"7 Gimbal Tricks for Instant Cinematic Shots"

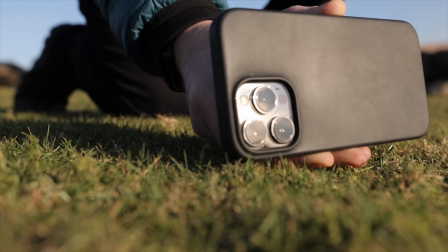Also, if you're into smartphone filmmaking and you want to fast track your results,
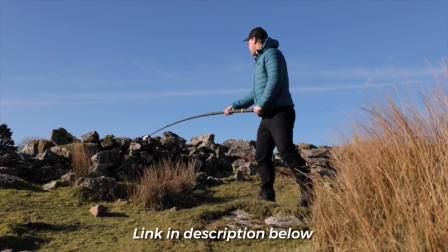then be sure to check out my 2-hour mini masterclass where I walk you through everything really simple, step by step.
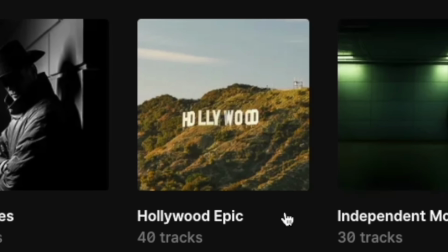I show you not only how to shoot your footage, but then also how to edit all of those shots into a cinematic sequence using music, color grading, and sound effects.
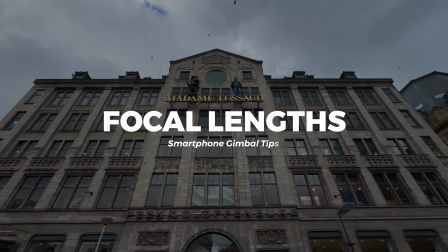I will link that below. Focal lengths. Okay, another great way to get variety with our smartphone gimbal is by switching up our focal lengths.
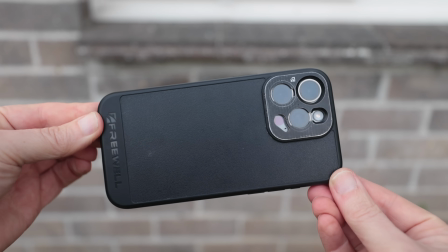Now, most modern smartphones give you 3 main options: ultra wide, standard, and telephoto.
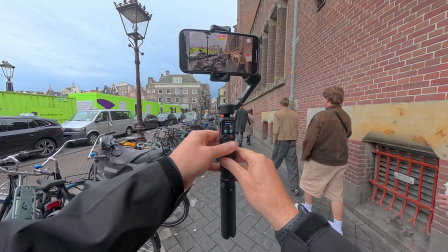Let's use a simple push forward, for example. Here is an ultra wide shot pushing forward down this street.
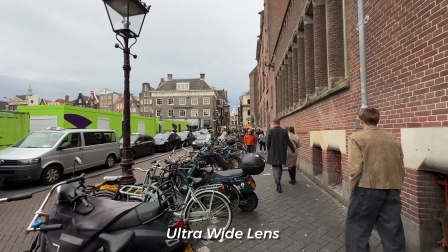Now, notice the motion feels amplified. The walls and pavement are stretched.
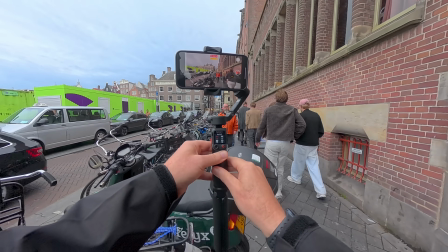This is perfect when you want to add a bit more energy and movement to your shots. Now, here is that same push forward, but now using the standard lens.
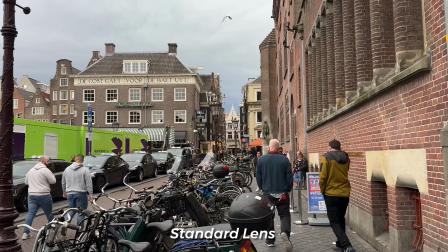It feels more natural, like how our eyes would ordinarily see it. The movement is still smooth, but the world isn't quite as exaggerated.
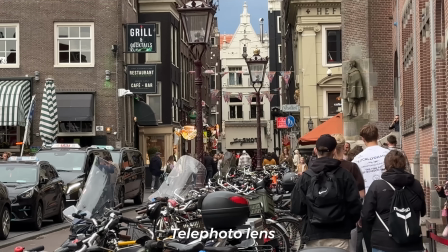And finally, the telephoto lens. Same move again, but look how the background compresses.
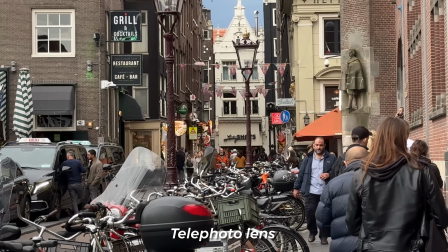The buildings look closer together and the camera movement feels more subtle.
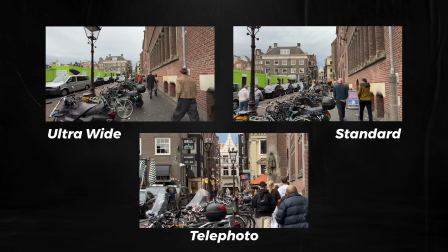So, same move, same gimbal, but the lens you pick totally changes how the scene feels. So that is how you capture your shots. But what would all these shots look like edited into a sequence with music, color grading, and sound effects? Let's take a look.
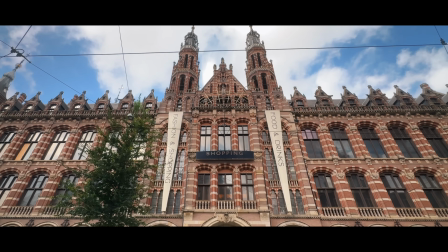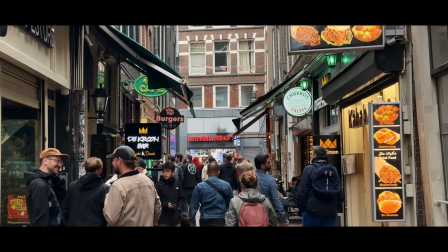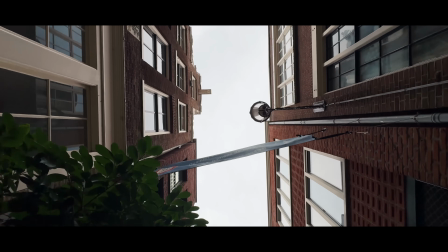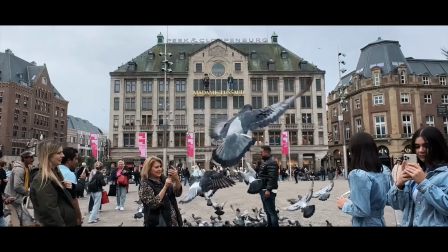So as you can see, as soon as you edit all of these shots into a sequence with music, color grading and sound effects, they really come to life. Now, hopefully you now know how to capture much more professional looking shots using your gimbal. But remember, this is just half the battle. You still need to edit these shots. If you'd like some tips on editing, I'm trying to do an outro here, guys.
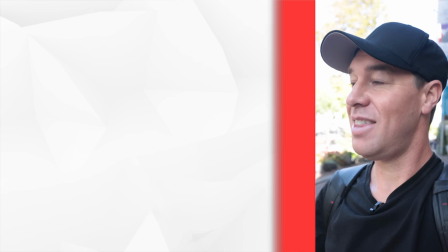If you'd like some tips on editing, then be sure to check out this video here, where I'll show you exactly how.
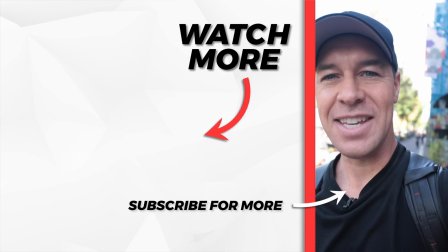But that's it from me. Thanks for watching. See you in the next one.